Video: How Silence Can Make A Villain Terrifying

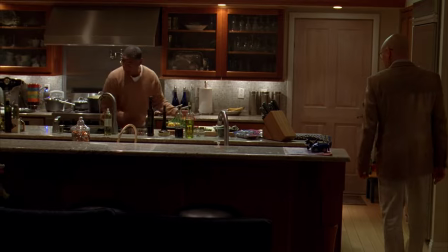[16:25]
It's pretty easy to say that they wanted you to notice this, and Gus soon mentions how he never gets the chance to make the meal he's preparing because kids won't eat it.
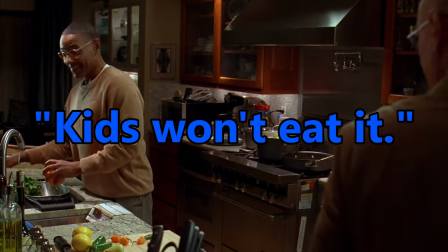[16:32]
This bit of information alone actually made some viewers think that Gus has a family, which isn't a far-fetched thing to believe at this point in the show.
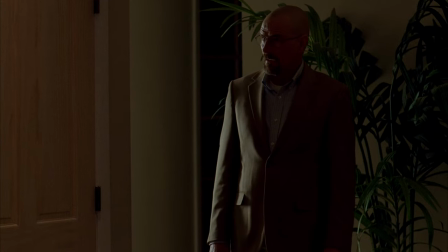[16:39]
However, it all feels like a giant lie, and you can tell Walt feels the same way with how visibly uncomfortable he is.
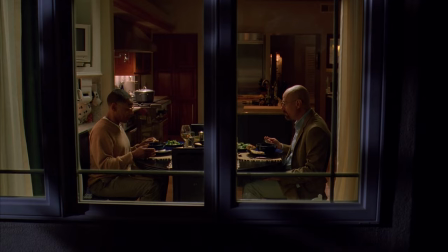[16:44]
Gus is behaving incredibly uncharacteristically friendly and nostalgic.
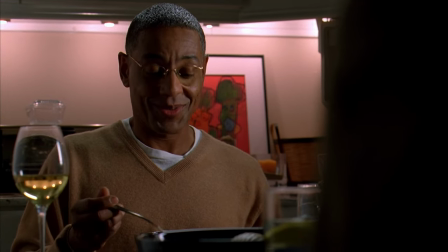[16:49]
He's talking about his love for his mother's cooking and his appreciation for the senses and how they remind him of his childhood.
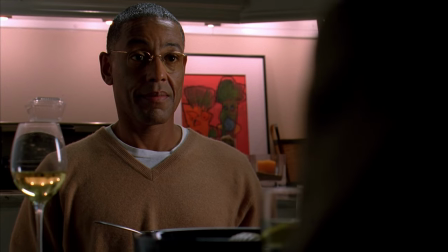[16:55]
Does this character look like someone who has felt love for anything? He's willing to do this much setup just to attempt to lower Walt's guard for this one conversation.
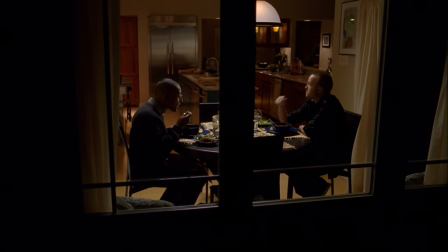[17:04]
This is all backed by the fact that when Gus invites Jesse over for dinner in season 4, episode 9, none of the aforementioned toys or talk of nostalgia are present whatsoever.
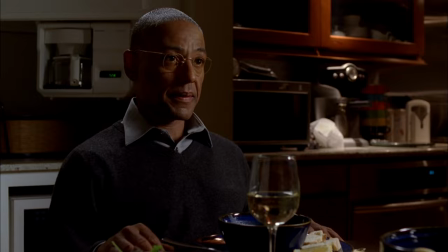[17:13]
If they are, this scene doesn't show either. Jesse isn't willing to play along with Gus's appearances, and Gus knows that he has to be direct with Jesse.
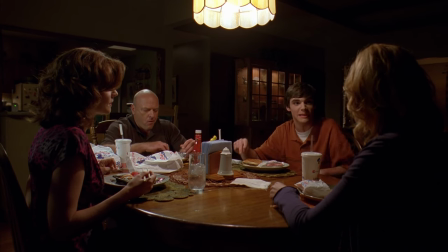[17:20]
Gus also knew prior to this first dinner scene that Walt's family is very important to him, and accordingly used that to lure him into a false sense of trust to do what he wants him to do.
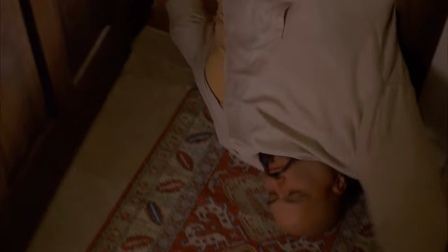[17:29]
Being so prepared for anything that minor is scary,
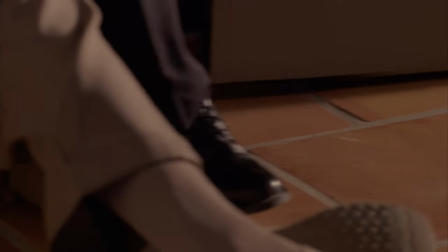[17:32]
and it helps build Gus's persona as a man without weakness, and unlike Tuco, he's composed at all times.
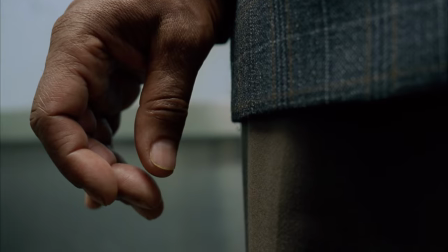[17:38]
He's so composed that this scene of him in an elevator after being questioned by the DEA,
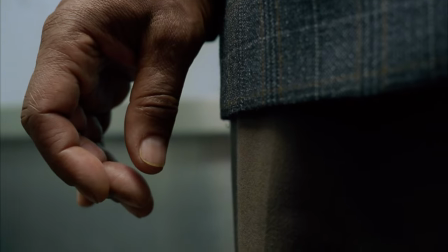[17:44]
where he has a slight hand twitch, is the most human emotion you see from him that far into the season.
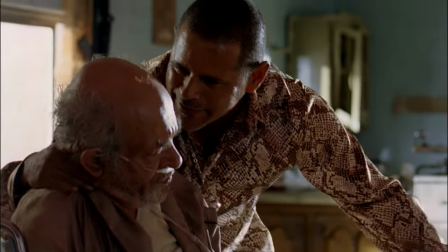[17:50]
Again, think of doing the same thing with Tuco and it just doesn't work. You've seen him beat a guy within an inch of his life and howl like a hyena.
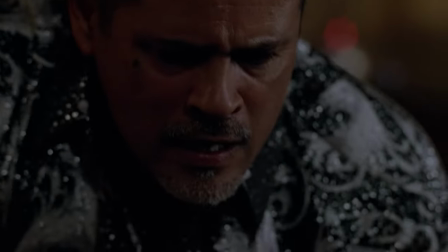[17:57]
You're not gonna get that same thing to work.
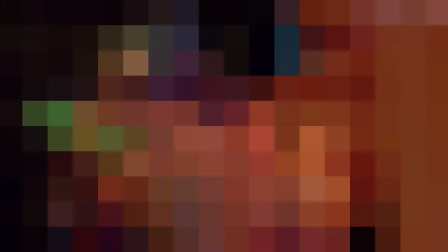[17:59]
This is why, in the first episode of season 4, when Gus pulls out a box cutter and kills Victor without saying a word, it scares the shit out of everybody, including Mike.
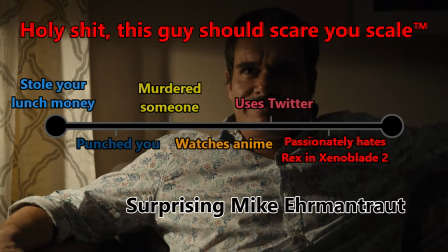[18:07]
On the holy shit, this guy should scare you scale, Surprising Mike Ehrmantraut by default puts you pretty much just yup all the way over here.
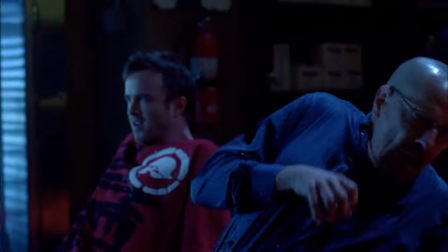[18:15]
Relative to the rest of the on-screen murders you see in this show, this one feels the most uncomfortable in how, as I've mentioned several times before,
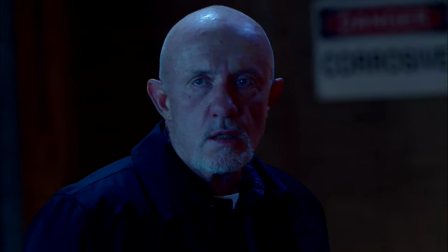[18:23]
Gus says nothing and looks as composed as you can get away with by slicing a man's neck open while standing up.
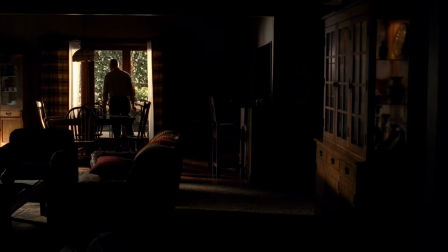[18:28]
Even when Walt tries to assume Gus's role later on in season 5 with the coordinated prison murders,
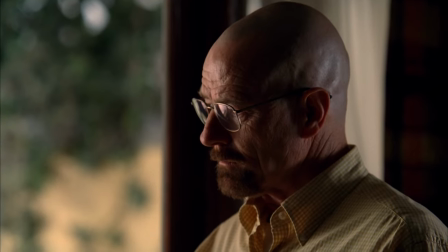[18:34]
there's something about it that feels less threatening despite the sequence still having its own unique horror to it.
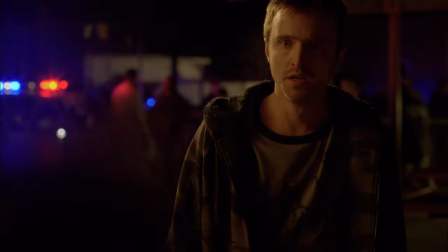[18:39]
Again, compare this to any other one-on-one scene of a character murdering somebody prior and it's night and day.
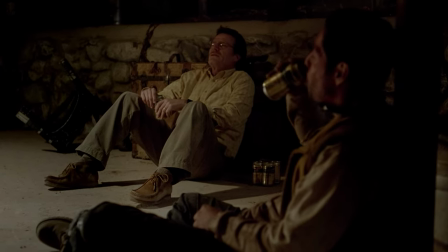[18:44]
Walt killing Crazy 8, for example, is this brutally built up episode-long conflict that Walt tries to get out of in several ways.
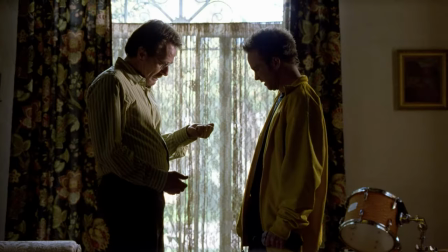[18:51]
First by hoping Jesse loses the coin flip, which is sacred, by the way, then by weighing his options and the consequences they would each have,
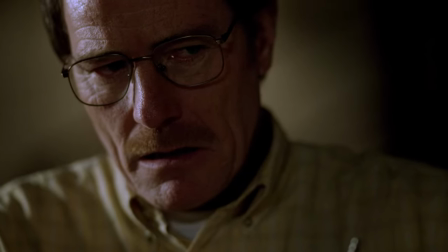[18:58]
and finally he ends up committing to it once he realizes that it's either him or Crazy 8.
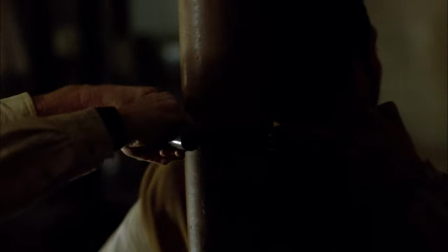[19:02]
The physical confrontation itself is roughly 30 seconds long, and it's loud, it's dirty, both parties are struggling and grunting, and after it ends...
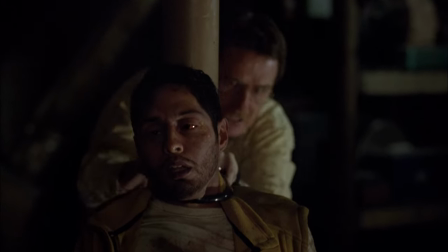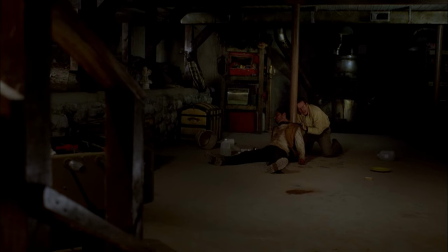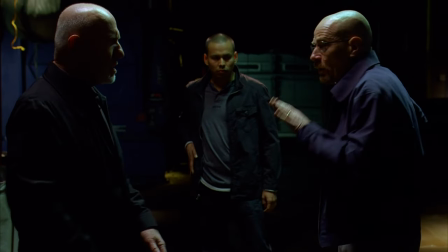[19:23] I'm so sorry.
But even when you compare Box Cutter to the episode just before, it's just as jarringly different.
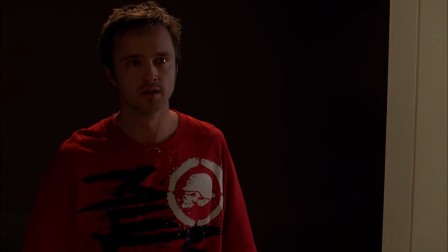[19:30]
Jesse killing Gale is a much shorter scene than the one of Walter and Crazy 8,
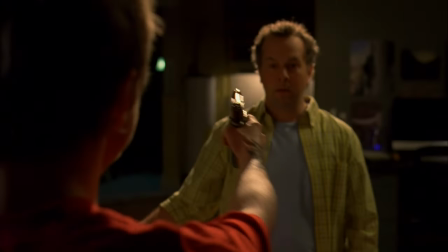[19:34]
but because this show is unbelievable, it's even more heartbreaking despite being a much shorter ordeal altogether.
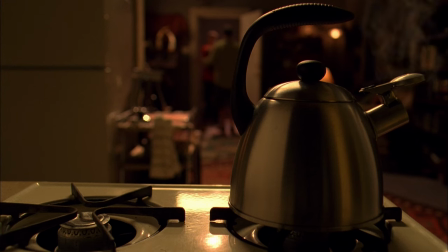[19:39]
Jesse hesitates for 40 seconds after pulling out his gun, and again, you see how both him and Gale don't want this to happen.
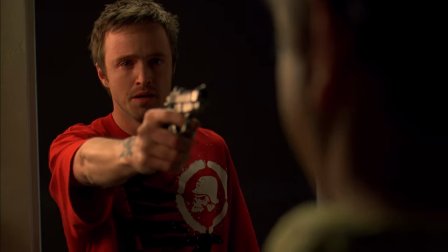[19:46]
Gale begs and pleads to give up whatever Jesse wants.
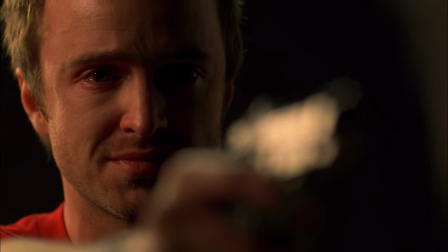[19:49]
Both of them start crying, and Aaron Paul's expression alone convinces you that this is somehow going to hurt Jesse more than it hurts Gale.
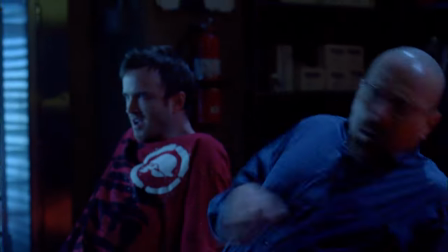[19:55]
Boxcutter's altercation is certainly a struggle, but unlike the murders that came before, the murderer himself shows no regret,
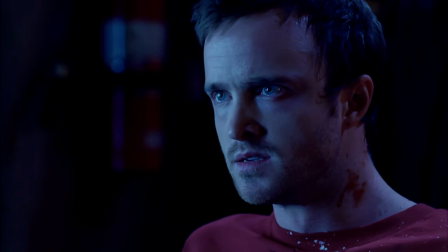[20:02]
not a shred of doubt, and not a second of hesitation, despite having by far the longest connection to the victim compared to these two.
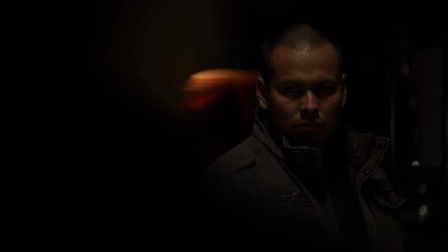[20:08]
Gus ends a man's life, somebody who he carefully had to select as a grunt for his drug ring and who remained loyal to Gus that entire time like it's nothing.
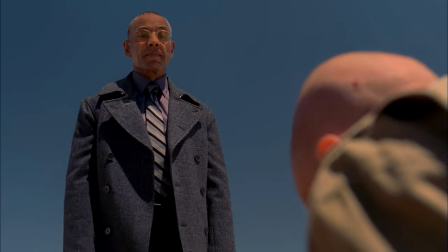[20:16]
The thing that cements Gus as the best villain other than Walter in this show to me is because he's by far the biggest threat to Walt outside of his own pride.
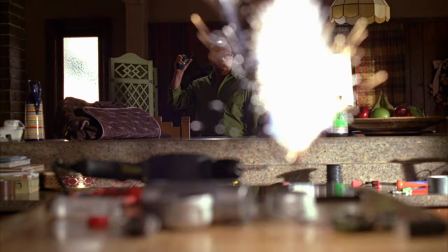[20:24]
Walt's defining characteristic and tool for surviving most of this show is that he's extremely intelligent.